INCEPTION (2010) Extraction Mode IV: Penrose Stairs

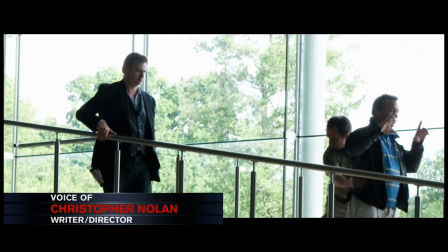I've always loved the work of M.C. Escher, and some of his prints do the most wonderful job of expressing paradox and infinity,
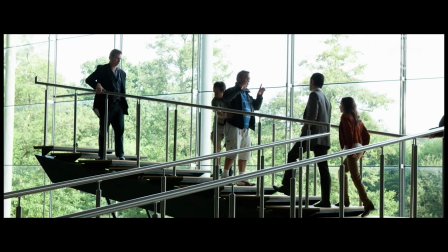and so I wanted to try and look at the concept of the Penrose steps,
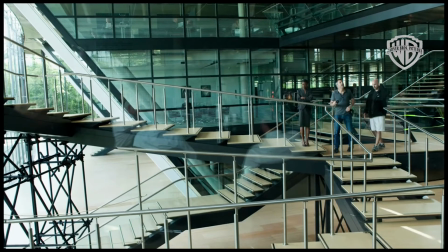this infinite staircase, and look at how could you build it in the real world? Is there some real world equivalent of it?
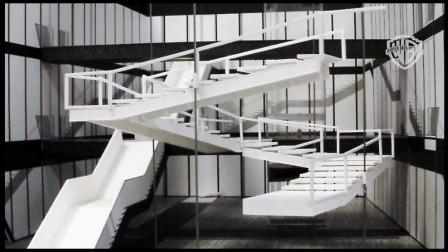And what we found through a lot of model building, just physically building models, is there are different ways to achieve that illusion.
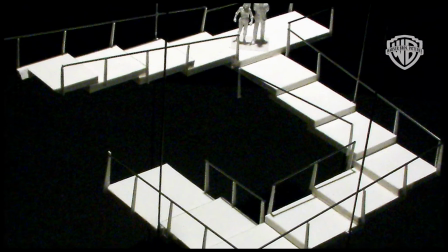They're all cheats obviously this isn't something that can exist in the real world and so you know I devised a sequence
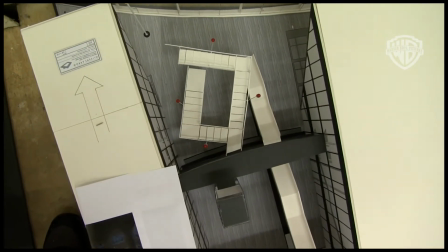whereby you would present it from one angle at the angle of optical illusion where it works.
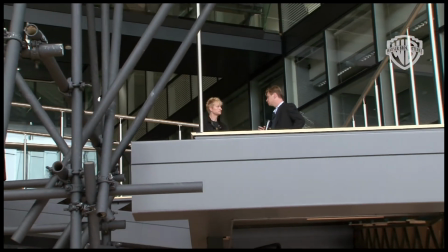Chris had already done some research and had decided how he wanted these Penrose steps to be. His first question to me is can you build a Penrose step that actually works and I said well of course you can but actually it's almost
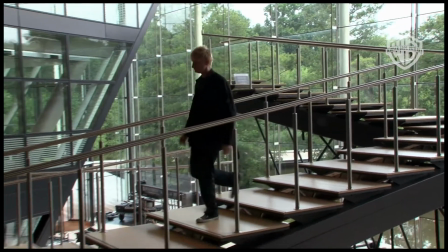We'd fitted the set into a location which was sort of a disused games company facility that was sort of constructed of steel and glass,
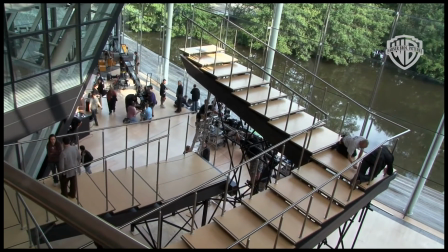you know, one of those typical modern, beautiful buildings. And we'd designed this staircase in the same wood as the stairs that they had at this facility.
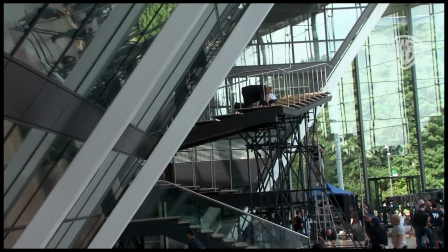So it almost looked like it was part of the environment.
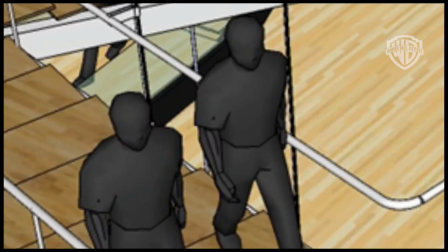The steps have to be built in such a way that when you view them from the one angle, the topmost level of the staircase lines up with the bottommost level of the staircase.
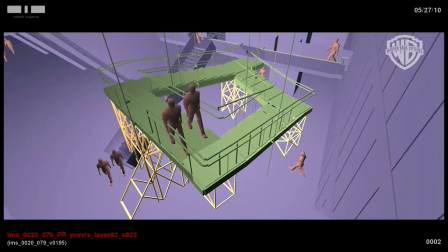And so what visual effects is able to do is we're able to make computer models of all of this and work out
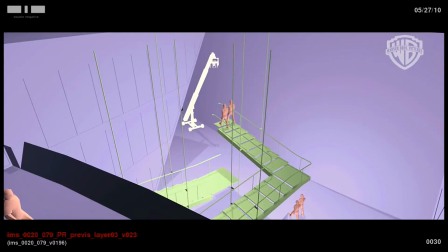exactly the dimensions of the steps that have to be built and where the camera has to be in three-dimensional space to be able to film it. It had to be done mathematically perfect and in that it had to be a particular lens at a particular
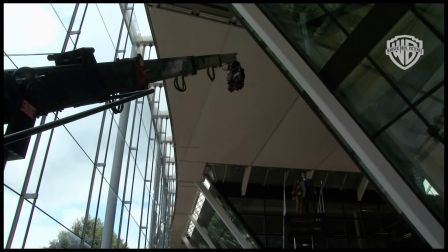height and distance and the camera had to drop in a particular way to hide the trickery. The visual effects only real requirement on them was to remove the rig which supported the staircase
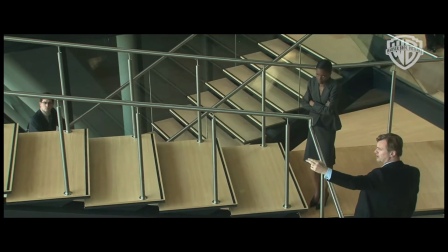because the structure would have been probably a little dangerous had they not had a rig on it.
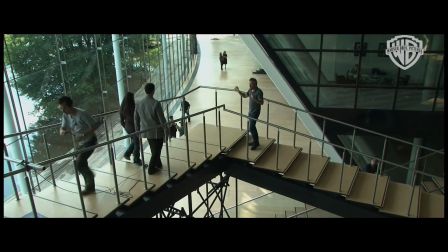It's visually quite dramatic and very carefully thought out.